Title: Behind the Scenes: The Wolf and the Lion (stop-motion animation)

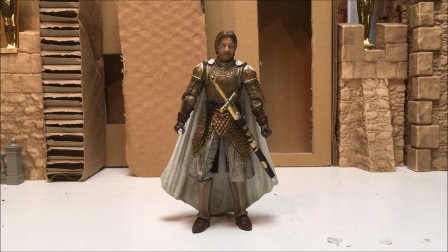(1:29)
Hello there, my name is John Koontz and I'm the creator of a stop motion YouTube channel called Jasper's Legacy. Today I'll be giving you a behind the scenes look at my latest video, an adaptation of the climactic duel between Ned Stark and Jaime Lannister from Season 1, Episode 5, entitled The Wolf and the Lion.
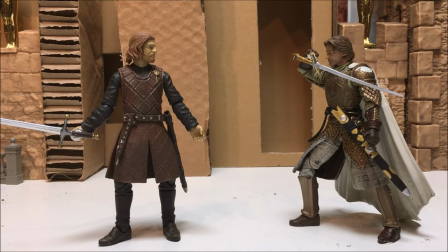(1:44)
The basis of any stop motion animation is the characters being animated. In this video I have used 4 action figures, Jaime Lannister and Ned Stark from the Game of Thrones Funko Legacy Collection, as well as Hama and Gamling from the Lord of the Rings Toy Biz Collection.
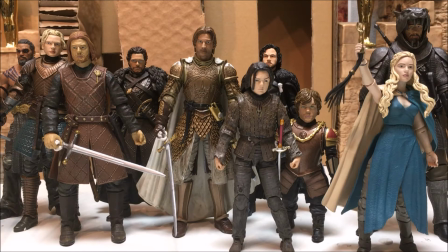(1:57)
As far as subjects go, you can use anything from LEGO minifigures to action figures to custom-made armatured sculpted latex figures. I generally work in the 6-inch scale for fantasy videos and the 3.75-inch scale for Star Wars videos.
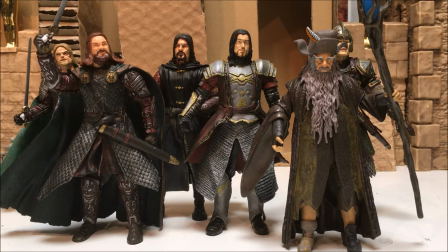(2:08)
My collection consists mainly of figures from Star Wars, Lord of the Rings, and Game of Thrones, but I have also accumulated various other figures from my other favorite franchises, including Deadpool, Watchmen, and E.T.
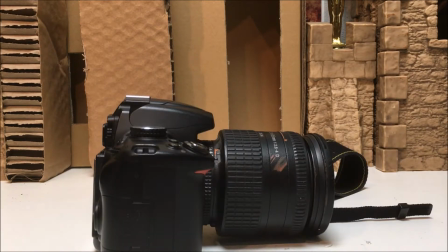(2:21)
My camera is an old Nikon D5100 from 2011. It takes great images, has the ability to interface with my laptop computer, and has interchangeable lenses.
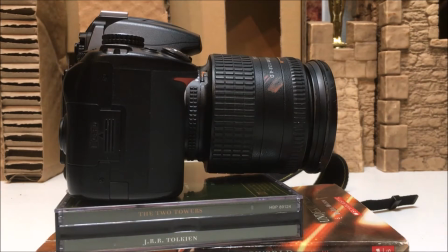(2:30)
Rather than use a tripod, I generally use found items to prop up my camera. I leave the camera motions for Adobe After Effects. They generally turn out far smoother here, primarily because I don't have the proper rigging to take manual motions and make them look good in stop motion animation.
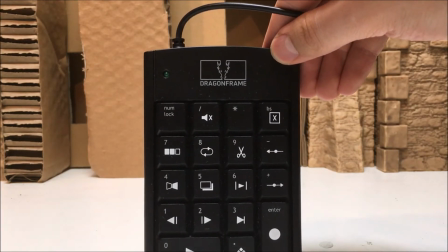(2:45)
The software I use is a program called DragonFrame. It allows onion skinning, rotoscoping, instant playback, test shots, and countless other helpful features.
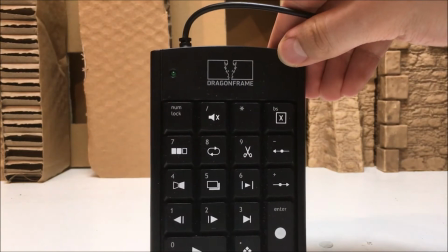(2:53)
It is considered an industry standard for stop motion animators. It works in conjunction with my DSLR camera and provides a live feed for reference during my animation work.
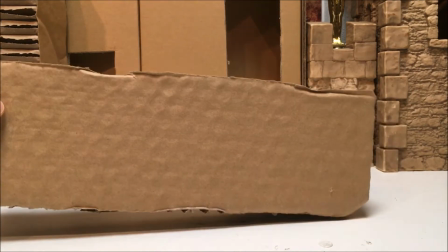(3:01)
For settings and backdrop, I use various found items, including but not limited to cardboard pieces, model sets, packing inserts, castle toys, and old trophies.
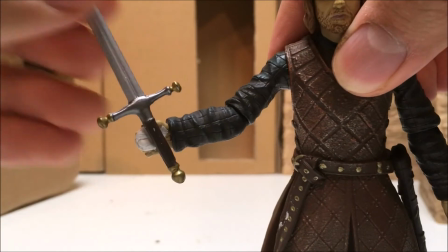(3:10)
One of the most important tools that I use in the animation process is poster putty.
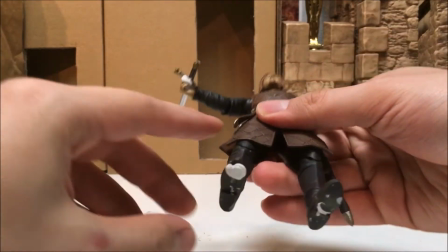(3:14)
This putty allows me to adhere swords to hands and feet to ground, and has proven indispensable on numerous occasions.
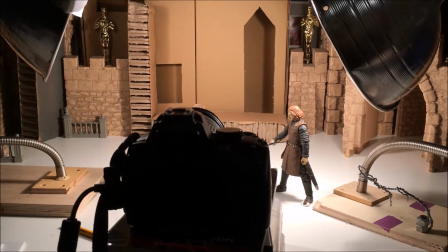(3:20)
For lighting, I use 2 garage lamps on either side of the subjects. Strong light helps to bring out the texture in stop motion and is vital for realism and detail.
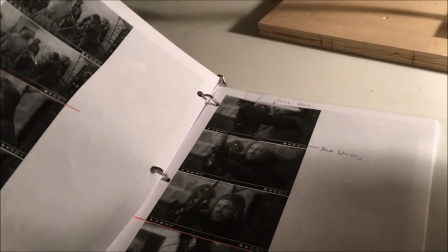(3:28)
Another tool I often use is motion reference. In this case, I printed out significant keyframes from the actual duel sequence to help give me inspiration for pacing,
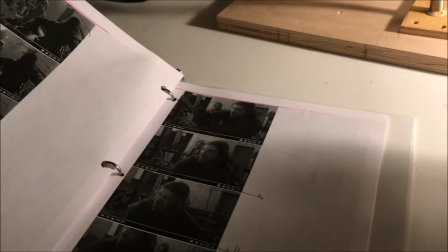(3:37)
specific sword strikes, and most importantly, dynamic camera angles and camera movements. Once the setup is complete, the project is simply a matter of time-consuming animation.
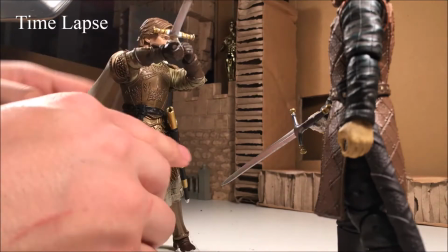(3:45)
The principle is quite simple. Move the figure, take a picture, repeat. It's intricacy and pacing which take time to improve.
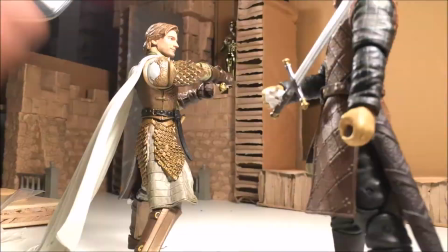(3:52)
Animators must constantly be thinking about pacing, motion arcs, and parabolic motion timing when at work on their animations.
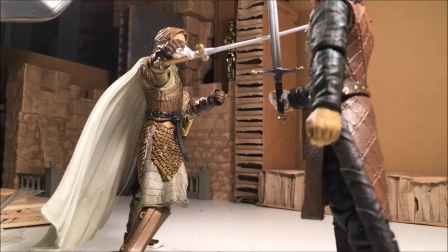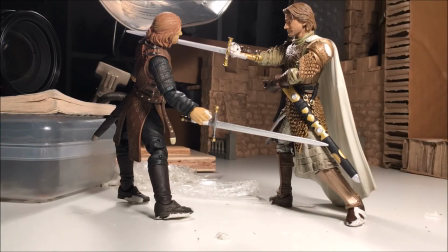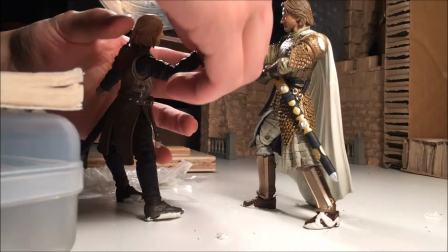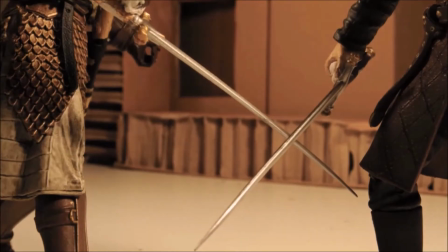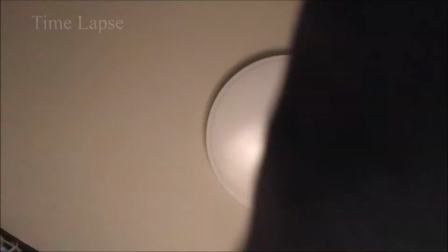(4:22)
Sometimes a shot will end up just not working out, and I'll have to come back to it the next day and add extra footage or work out reshoots.
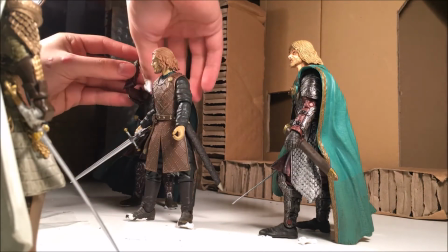(4:27)
In this case, I added an additional pullback on the spear and an extra reaction shot in Ned's face to better sell the Lannister guard sequence, and make it feel a bit less rushed.
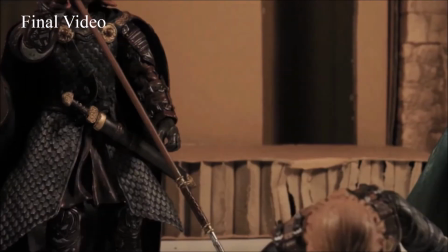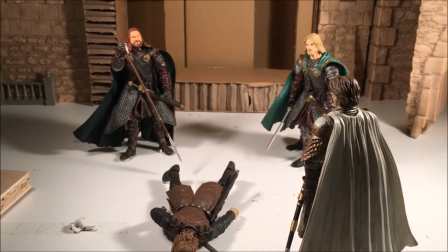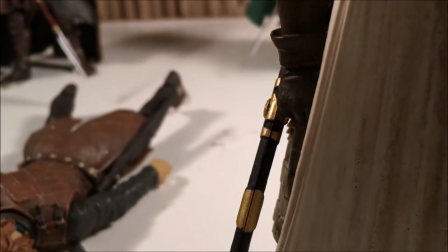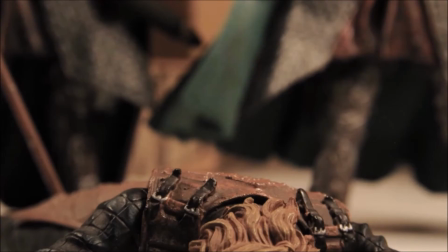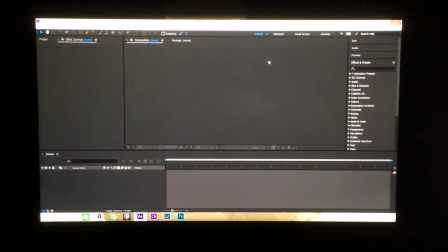(5:19)
Once I'm done shooting the animation, I import it into Adobe After Effects to make color corrections, add effects like rain, explosions, or camera shakes, and put in camera motions.
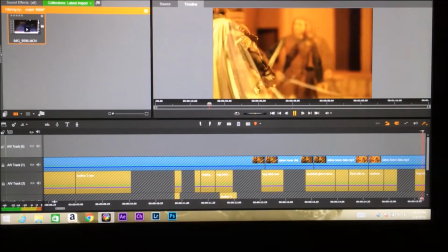(5:26)
Then I publish it as a video file. I import that video file into Pinnacle Studio where I do my sound editing.
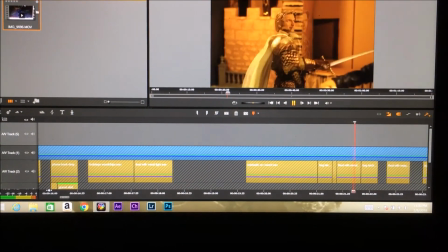(5:32)
Most of my sound effects are self-produced, a process known as Foley, but I also use some sound effects from a royalty-free website called Storyblocks.